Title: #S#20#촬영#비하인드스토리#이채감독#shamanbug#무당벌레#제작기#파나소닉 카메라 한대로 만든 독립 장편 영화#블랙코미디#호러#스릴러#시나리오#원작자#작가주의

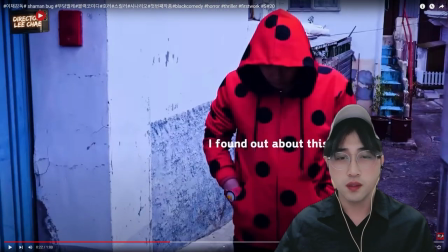8:10 이 집을 나갔는데 요때
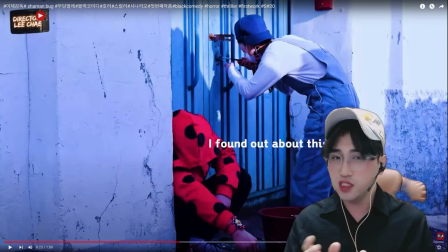8:14 처음에 이제 오프닝 때 이상한 도둑이 이 집에 들어가는 장면은 어떻게 들어갔는지 모르잖아요. 그냥 자연스럽게 자기 집인 것처럼 들어간 것처럼 보이잖아요. 그건 의도적인 겁니다.
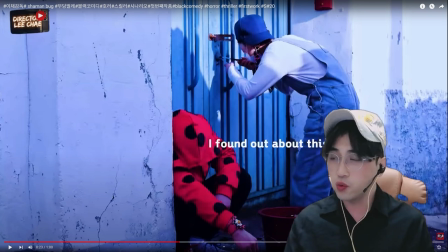8:25 원래 이제 이상한 도둑이 들어갔을 때는 남의 집이니까 수리공한테 불러가지고 돈을 주고 대문을 따고 또 들어갔는데 현관문도 닫혔어요. 그래서 수리공도 또 불러가지고 수리공을 불러서 남의 집에 들어간 이 장면들은 이제 플롯포인트
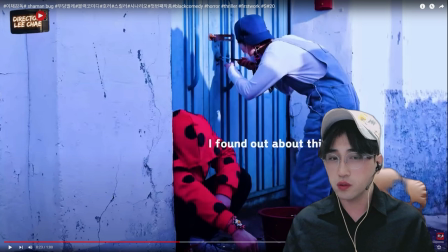8:41 1에 편집해서 보여주자라고 계산된 장면입니다. 왜냐하면 이상한 도둑이 처음 오프닝 때 등장했을 때 이 집에 들어갔을 때 자기 집인 것처럼 관객한테 보여야 된다 그렇게 의도하여 찍었기 때문에 나쁜 도둑한테 손을 들고 이 집 어떻게 들어왔냐고 얘기했을 때 과거 플래시백으로 이제 보여줬을 때
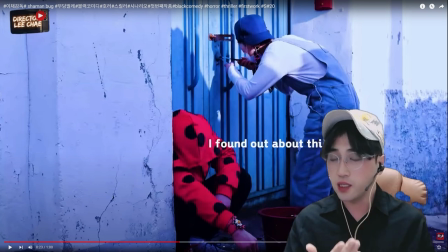9:00 이때 이제 아 이상한 도둑이 이 집은 내가 사는 집이 아니고 내가 이 집에 들어오게 된 이유는 엄마 냄새가 나서 어떤 여자한테 엄마 냄새가 나서 이 집에 들어왔다고 자기 입으로 이야기를 하잖아요. 그러기 때문에 이 집에 어떻게 들어왔는지를 수리공을 통해 들어왔다는 그 이야기를 해도 되는 거예요.
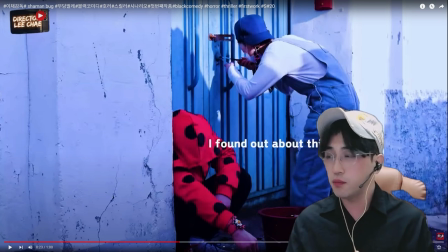9:16 근데 그 일찍 앞에 이 장면을 보여주면 늘어집니다. 그렇죠? 왜냐하면은 남의 집에 묻다고 들어가는 거라 이렇게 하면은 벌써 이 도둑들 3명에 흐르는 긴장감, 서스펜스 스릴러라든지 이상한 도둑한테 느끼는 감정이입이 관객한테 좀 적다 이렇게 좀 느꼈어요.
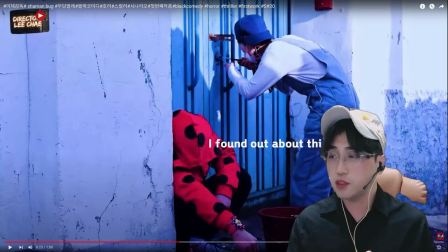9:34 이 장면은 플래시백으로 보여주는 게 맞다. 그래서 이상한 도둑은 이 집에 처음에 들어갔을 때는 자기 집인 것처럼 들어갔지만 플롯포인트 1에서는 어떻게 들어갔는지 수리공을 불러서 집에 들어간 걸로 정보를 관객한테 전달을 하는 거예요.
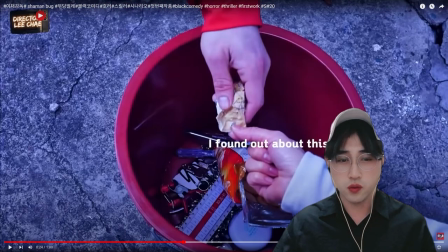9:48 그리고 이렇게 들어갔죠. 그리고 이 장면 그래서 수리공을 맡았던 이 여성분 이제 간호사세요.
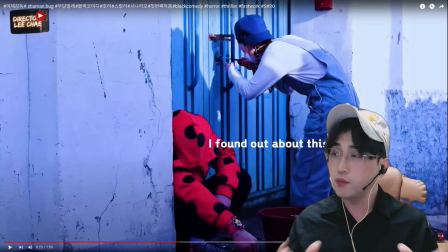9:55 그러니까 저는 이제 샤이먼 보고 부당벌레 모두 등장인물들 무명 배우를 다 캐스팅을 했는데 이 수리공 맡은 이 간호사 이 여성분도 10개월 동안 계속 일주일에 한 번씩 두 번씩 와서 연습하고 촬영 리허설하고 그리고 표정 연기,
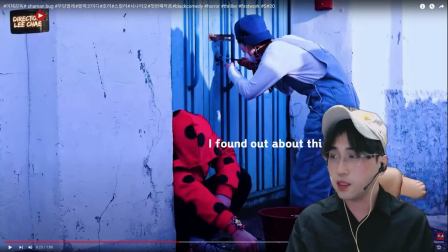10:11 감정 연기, 행동 연기 하면서 되게 성실하고 되게 착하고 되게 어떻게 보면 정말 좀 애정이 좀 많이 가는 배우였어요. 그래서 지금 간호사 역할도 계속하고 결혼도 했다고 하더라고요. 샤이만 먹은 무당벌레에 나오는 수리공은 문만 따는 역할이 아니고요.
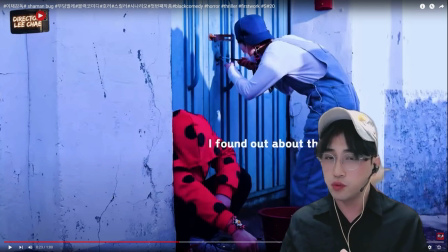10:27 이 수리공이 대립의 전반부, 후반부 그리고 해결 부분에서 키 같은 역할을 해요. 수리공을 통해서 어떤 이 주인공이 어떤 무엇인가로 연결이 되고요.
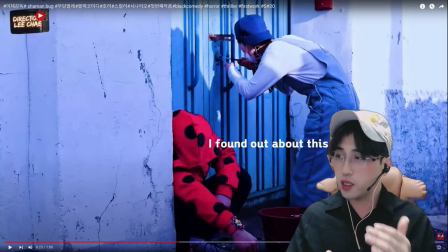10:38 그리고 수리공을 통해서 주인공이 어떤 무엇인가가 해결되는 발판을 제공하는 아주 중요한 캐릭터입니다. 그래서 전 시간에도 말씀드렸지만 시나리오상 영화 속에 나오는 모든 등장인물들 하물며 아주 작은 조연들 단역까지도
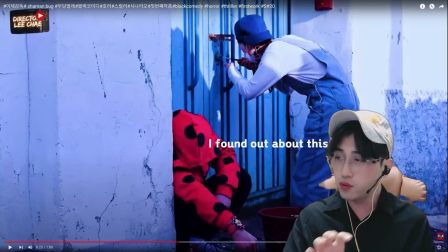10:55 메인 플롯, 주인공이 하고자 하는 그 목적을 향해 달려가는 그 메인 플롯에 맞물려서 서플롯에 맞물려서 돌아가야 된다는 거. 괜히 생뚱맞게 단역, 엑스트라가 등장했다가 갑자기 사라졌다.
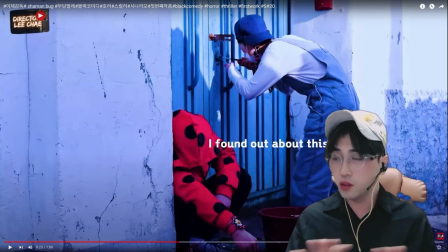11:09 아무 의미도 없이 나왔다가 뭐 없어졌다. 이런 거는 시나리오도 안 되고 영화 연출도 그렇게 하면 안 돼요. 단역이라도 해결을 분명히 지어줍니다. 그래서 나중에 이제 이 수리공이 어떻게 어떤 역할을 하는지 보시면 아주 매력적인 캐릭터예요. 그래서 이제 이렇게 프레시팩 되고요.
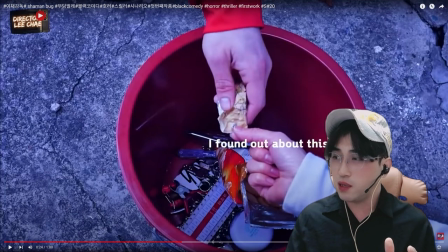11:29 근데 이상한 도둑이 왜 돈을 신발 양말 같은 데다 집어넣냐면 이상한 도둑한테는 돈의 의미는 없어요. 이상한 도둑한테는 돈의 존재는 존재감이 없다. 돈은 나한테 아무 무용지물이다. 하나의 그냥 뭐 도구일 뿐이다. 뭐 이런 의미인 거예요.
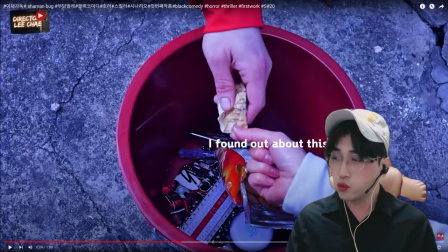11:45 그래서 양말이 꾸깃꾸깃하게 구겨진 그 돈을 끄집어내서 수리공한테 줬는데 일반 사람들은 이제 돈을 달라고 하는데 냄새나는 양말 발에서 5만원 꾸깃한 돈을 끄집어서 주면 얼마나 기분이 나쁘겠습니까?
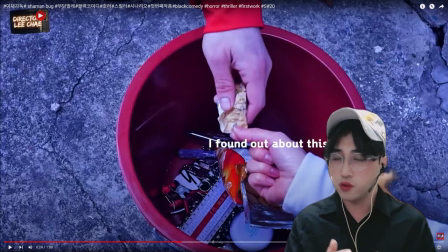11:59 그렇죠? 수리공이 막 인상 쓰는 장면도 있고 막 열받는 장면도 있는데 그런 것들은 나중에 메이킹으로 보여드릴게요.
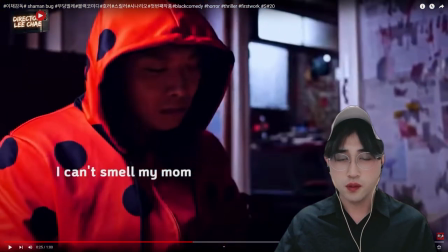12:06 주고 그리고 아까 집에 와서 이상한 도둑 들어와서 막 엄마 냄새 맡았죠.
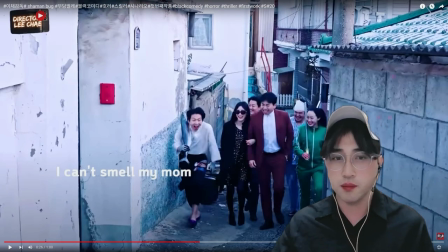12:12 이상한 도둑이 나쁜 도둑한테 이 집에 어떻게 들어왔는지 설명하는 장면에서 이제 건달들 조폭들이 이제 집 앞에 다가왔어요.